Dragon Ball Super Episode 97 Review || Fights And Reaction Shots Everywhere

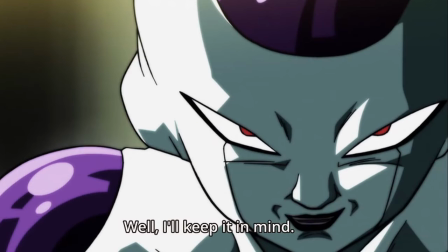[4:09]
So the close-ups are happening, and you may have noticed that there are a lot of close-ups in this episode.
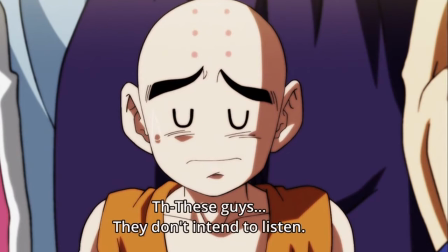[4:15]
Secondly, the second kind of filler scene I noticed they were using is the talking sequence.
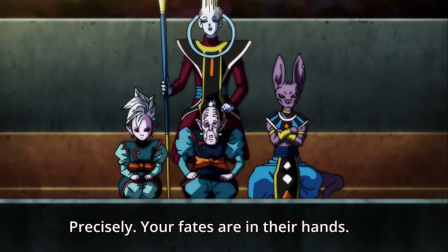[4:19]
Now, the talking sequence is pretty similar to the close-up, except that we're a bit further away from the character that's talking,
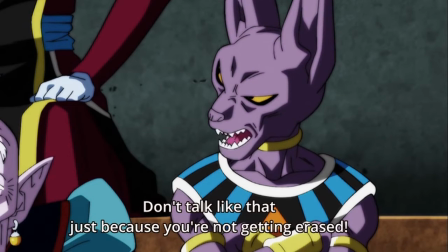[4:26]
and this sequence is the one that actually ends up having a bit of quality flubs,
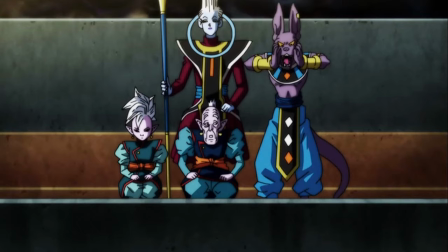[4:32]
and we see it specifically when Beerus is reacting and talking to the other people from his place and just screaming at the team. You can kind of tell. These scenes, because they're taking advantage of the fact that characters are far away, they don't try to be really precise with where they're drawing certain anatomical features for the characters.
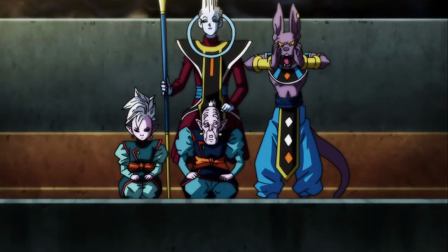[4:51]
But when you look at how long these scenes are taking, you know, it ultimately means less work for the animation department when it comes to making these scenes work, or when it comes to building this episode.
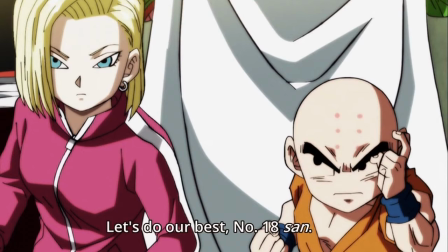[5:04]
That's a better thing to say, when it comes to building this episode. Then the third kind of filler scene that they're using is a really sneaky one. It's the looping animation.
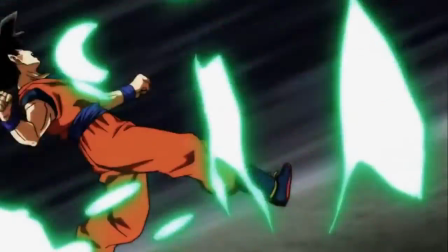[5:15]
So if you look at certain fighters, you'll notice that they're repeating the same movements, even though it might be a slightly different scene.
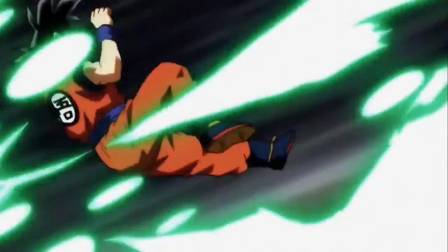[5:22]
So by recycling the animation cycle, you know,
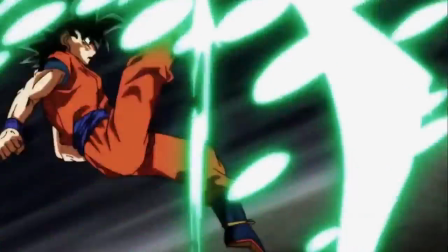[5:26]
you buy yourself a few extra seconds without actually having to put any more work in or having to worry about animating new sequences.
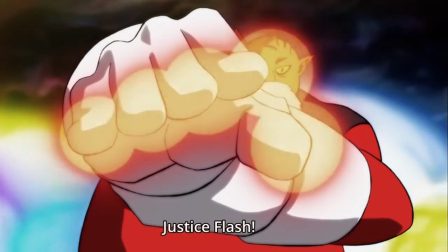[5:33]
And they did this with a few characters. They did it with Goku during one of the Energy Blast sequences, and they also did it with Android 18.
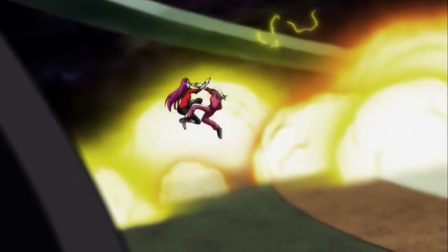[5:39]
You feel free to check those out.
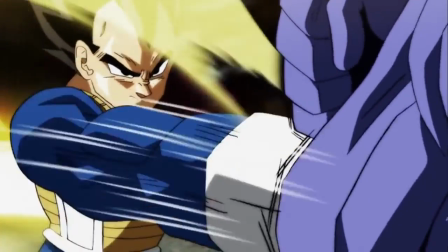[5:41]
Now the reason this is important is because this kind of tells us how Toei's planning to pull this off.
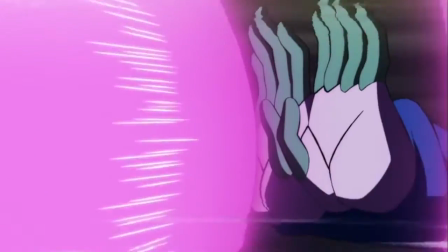[5:48]
Because these are action heavy sequences, it means there's going to be more animation that has to be done, and where there's more animation,
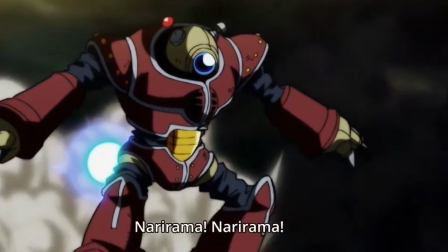[5:54]
it means there's more man hours, or there's more possibility for things running late and sequences having to be compromised. And because we don't really want sequences compromised for such a big arc, you know, it makes sense that they're trying to pull as much free time as they can from these sequences.
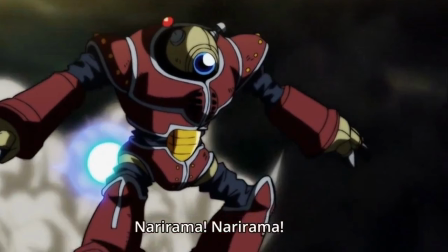[6:11]
And ultimately, it ends up doing something really interesting to the episode's pacing, because you have these sequences just strewn about inside of the episode.
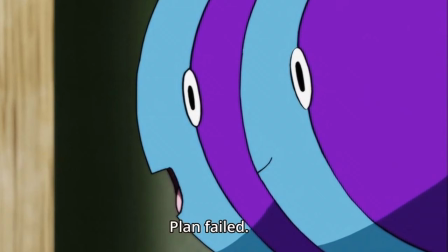[6:20]
Sometimes it will see like you get a break from the action to get a character's reaction or a character's talk sequence, or maybe just Zeno's face just commentating that he's having fun. Or in a better example, you'll get one of the looping sequences of someone's fight sequence, and that will kind of maintain energy.
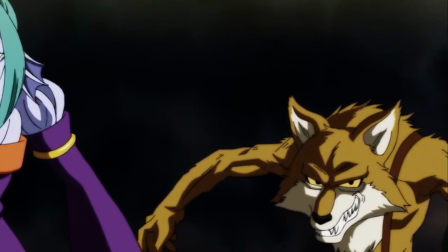[6:37]
But it's just really interesting to see how Toei is going about pulling off these episodes,
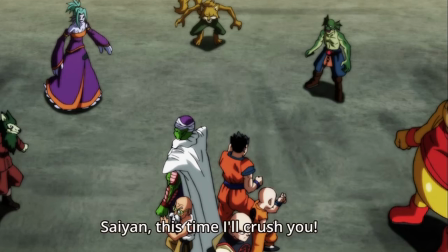[6:42]
and this is probably going to be their modus operandi for the rest of the episodes, how they're going to be able to manage their resources and how they're going to be able to plan out these episodes. And after seeing this, like, we're most likely going to be having to sit through a few episodes where the pacing is this awkward,
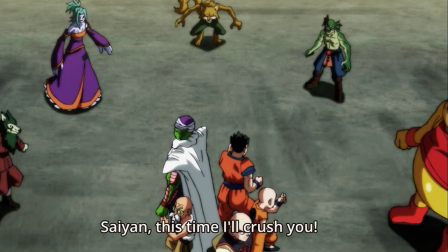[6:57]
where there's these breaks in between action to have characters talk and fill us in on little details. But you know what? It's Dragon Ball Super. We're going into potentially maybe 20 episodes of fighting. I'm not going to say 47, but maybe 20 episodes of fighting.
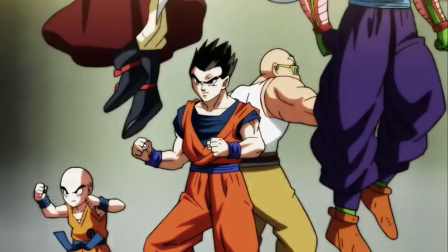[7:13]
And if this is what Toei has to do to make sure that they can get those really nice sequences later on in the arc, you know, let them do it.
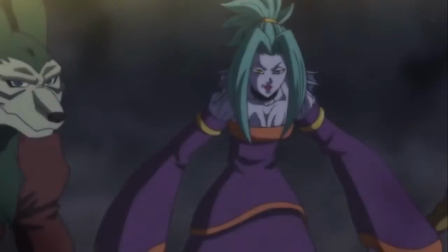[7:21]
Overall, that Dragon Ball Super episode 97, really exciting.
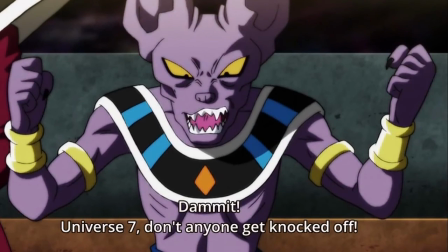[7:25]
I'm excited to see you next week. The preview looks pretty lit. Guys, let me know what you thought down below. This was a very quick video, but I hope you enjoyed it. Until next time, I hope you have a great day.